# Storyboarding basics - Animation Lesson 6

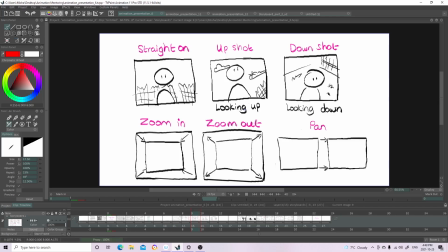3:56 And then an up shot is usually when the camera is looking up to the person, so the camera is like looking up, and a down shot is usually when the camera is looking down to the person,
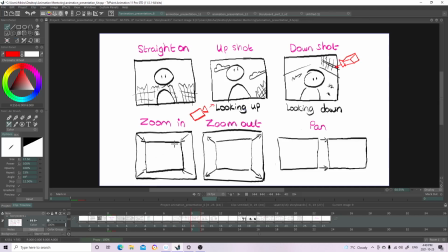4:19 and then a zoom in is usually shown like this, with just two boxes and then an arrow going inside. And then a zoom out is the opposite, so it's two boxes and then the arrows going outside.
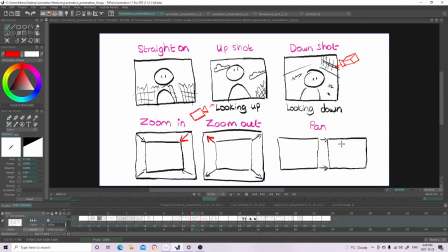4:36 And then a pan usually is shown like this, like two boxes and then an arrow pointing to the next one. So the whole scene would be like this, but this would be the pan.
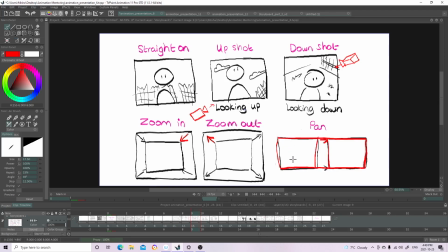4:53 It would be like this is what's shown, and then it moves here.
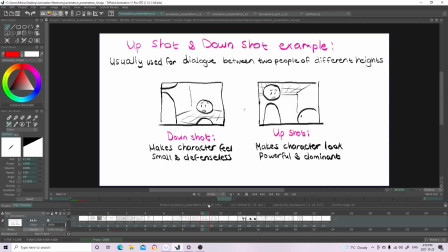5:01 So here is an example of an up shot and a down shot, and it's usually used for a dialogue between two people of different heights. So for example, this down shot here is because the character is shorter than the other person,
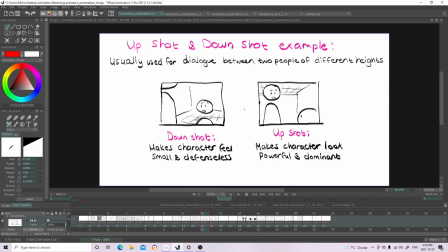5:20 and usually a down shot makes the character feel small and defenseless, you know? So yeah, so a down shot usually makes the character seem powerless, and then an up shot would do the opposite.
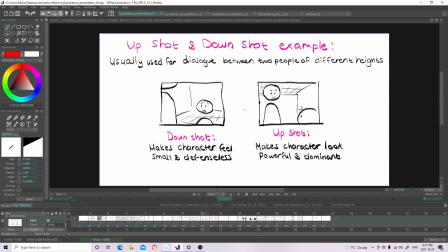5:36 It would make the character look more powerful and dominant, and it's just a body language type of thing. Like, that's why it seems that way. Like, usually stuff that's taller than us, we're like more scared of it, and stuff that's shorter than us,
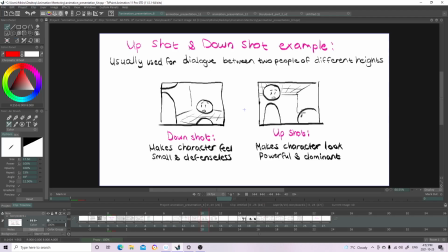5:56 like, I don't know, a frog, you know, like, seems harmless to us. But like, if something is super large, like a giant, you know, we're scared of it because it looks like it can tear us apart, you know?
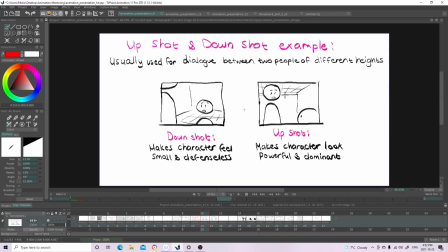6:11 So yeah. And even here, like, it's an upshot because the person is taller.
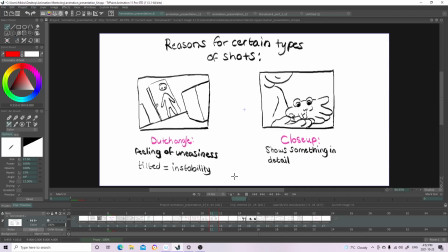6:18 And then here are reasons for certain types of shots. So for example, this is called the Dutch angle because the whole set is on an angle to the side,
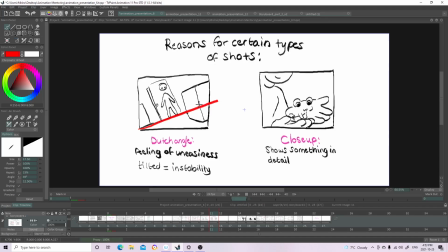6:33 and usually this horizontal angle, it kind of symbolizes uneasiness. Usually when we see this in a film, we think something bad is gonna happen. So let me show an example.
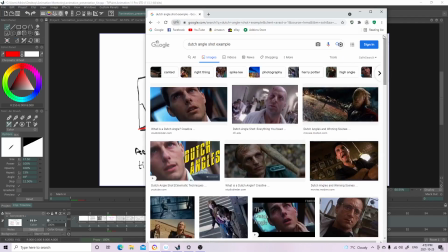6:48 So here's a pretty good example.
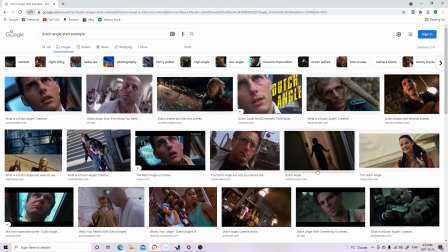6:50 Well, all of these are good examples, to be honest, but you know, when the frame is set to the side like this, we think something's gonna happen, you know. It seems like the world is on edge and something dangerous is gonna happen, you know.
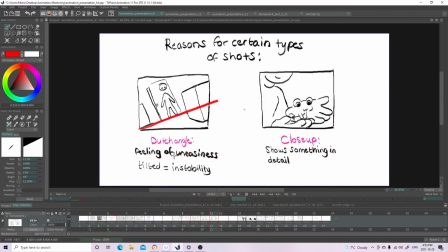7:06 So yeah. And I wrote here, it gives a feeling of uneasiness because something tilted usually signifies instability. Like, for example, in an earthquake, the world isn't straight, you know.
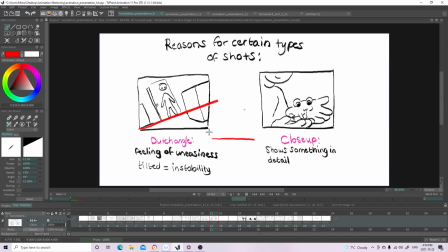7:24 The world is all over the place and on the side, and you know, it's like going everywhere. So it kind of comes from that. And then I already said this before, but a close-up just shows something in detail, and that's pretty much it.
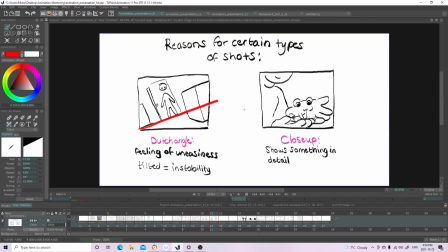7:43 That's pretty much what a close-up is for.
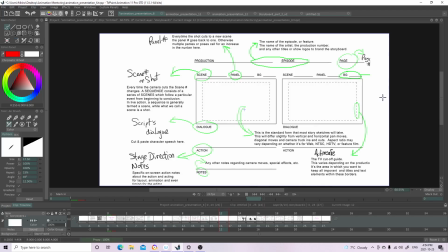7:46 And then here I just have like what a storyboard panel would look like.